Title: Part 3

It's a much sicker process, allowing us to actually demand more from it.
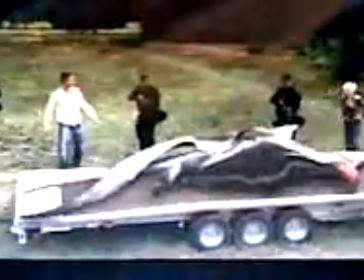[0:05]
And that's the unfortunate thing for the effects people. As soon as they make their job easier by some advance, production people just ask for more.
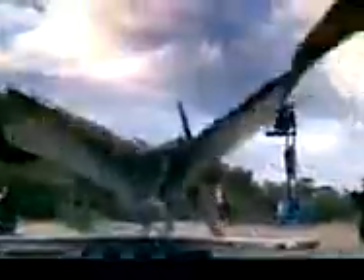[0:16]
There's a change in the requirements of the animation as we move from documentaries
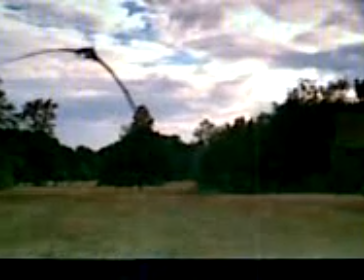[0:23]
into semi-documentaries, which have a bit of drama, and into full drama. And so we found that the animators who become skillful at portraying really lifelike extinct creatures in a faux wildlife documentary then had to learn new skills when we needed to add character to the creatures.
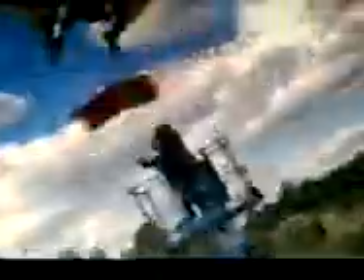[0:46]
To get things right, the animators are involved from almost the start. We initially work from the scripts and get a rough idea of what effects we think are going to be needed to be delivered for the show.
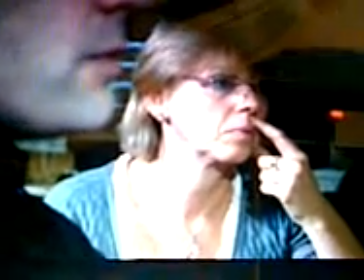[1:02]
Director Stilla Word's first character was Rex, the flying lizard.
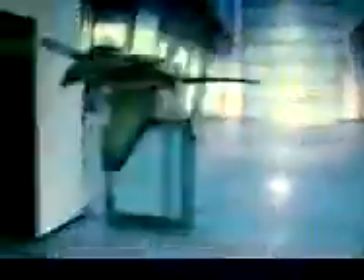[1:09]
We wanted Rex to have his own very specific character. We wanted him to be cheeky and naughty, but we wanted the cheekiness to sometimes be not sweet, but actually sometimes a bit naughty. What we found with all the creatures really is there are certain mannerisms
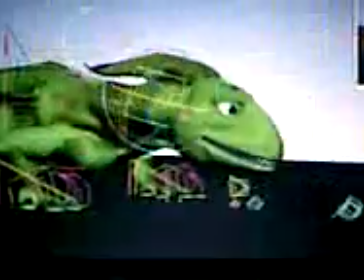[1:25]
that they can do that will give clues to what their character is.
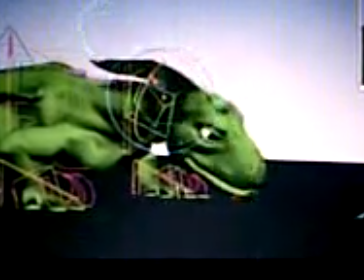[1:30]
And when an animator hits on that mannerism, then it's kind of bingo, that's it.
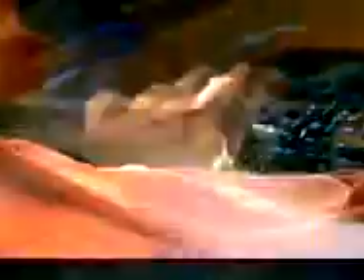[1:36]
With Rex, there was a lot of mammalian characteristics to Rex, even though he's a lizard.
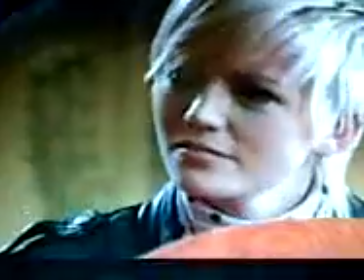[1:42]
One of our animators has a cat, and she'd come in and get ideas from her cat and come in and say, hey, why don't I make Rex do something like this?
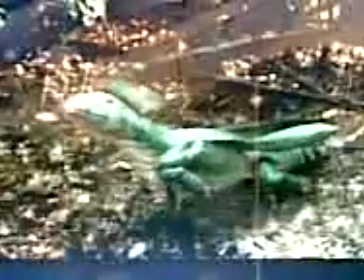[1:56]
And a lot of the time it really worked. Puppy dog elements were put into Rex, as well as a kind of quick bird-like movements of the head
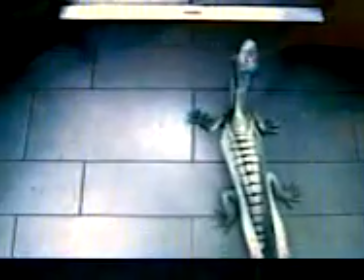[2:05]
and little tilts of the head that made him look very cute.
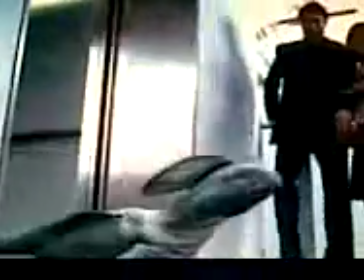[2:10]
We were worried about Rex because it had to match an animatronic lizard, and that's always difficult because animatronics are built of rubber with metal skeletons inside, and they tend to look very different from our creatures.
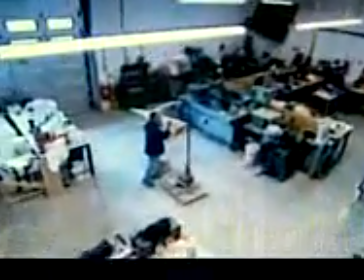[2:26]
Animatronics are mechanical creatures used when the interaction with the actor is extremely close.
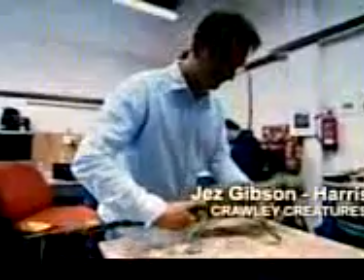[2:32]
This is Rex. He's our animatronic lizard. He's very lovable, very cuddly.
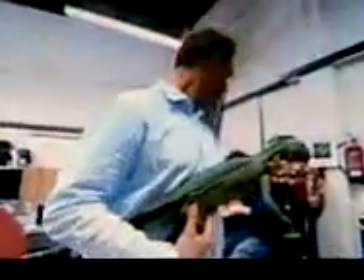[2:38]
Chris, do you want to give me a hand off?
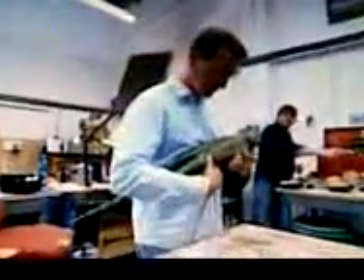[2:41]
Chris did all the mechanisms for Rex, and Andy's favourite friend, and all the cast and crew are really quite fond of him now.
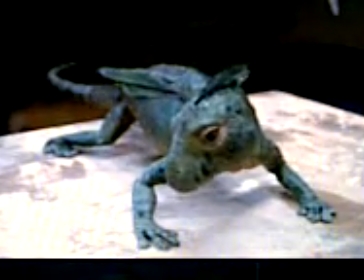[2:51]
Most of the shots you've been carried around, so as long as the back end was animated, the film was animated, it was all moving realistically and believably.
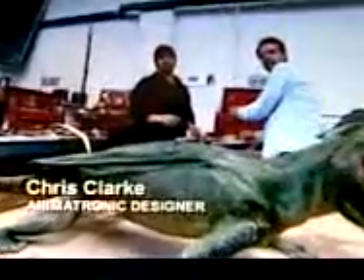[2:58]
So it's just a 2-week mechanising job. So this is what we can get in 2 weeks.
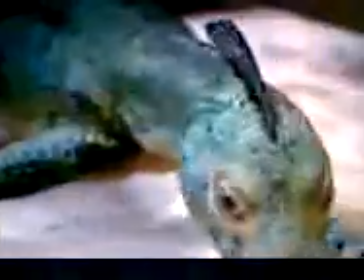[3:04]
But in order for Rex to really come alive, he needed his very own voice. Rex was most probably one of the hardest creatures to find a voice for, because we'd always decided that rather than being a lizard, which has no real sound, we wanted Rex to have his own very specific character. Rex was a tricky one. Everyone on the production had an idea about how he should sound. He's the dinosaur that everyone wants to have at home with them. So to base him entirely on reptilian sounds wouldn't have given him the cute factor.
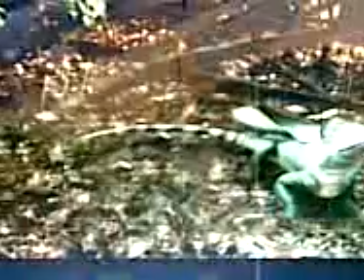[3:41] Rex, come here, stop messing around.
The process of finding his voice started initially by looking for an animal that actually had character within its own right, and our editor Adam had discovered the voice of a raccoon.
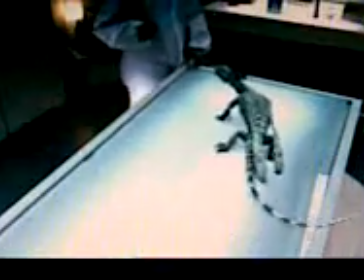[3:57]
I then experimented with various frog noises to give it a sense of bark, a sharpness to it, and cutting into the raccoon noise, which worked with the frame store's images of a yapping kind of cheeky chap.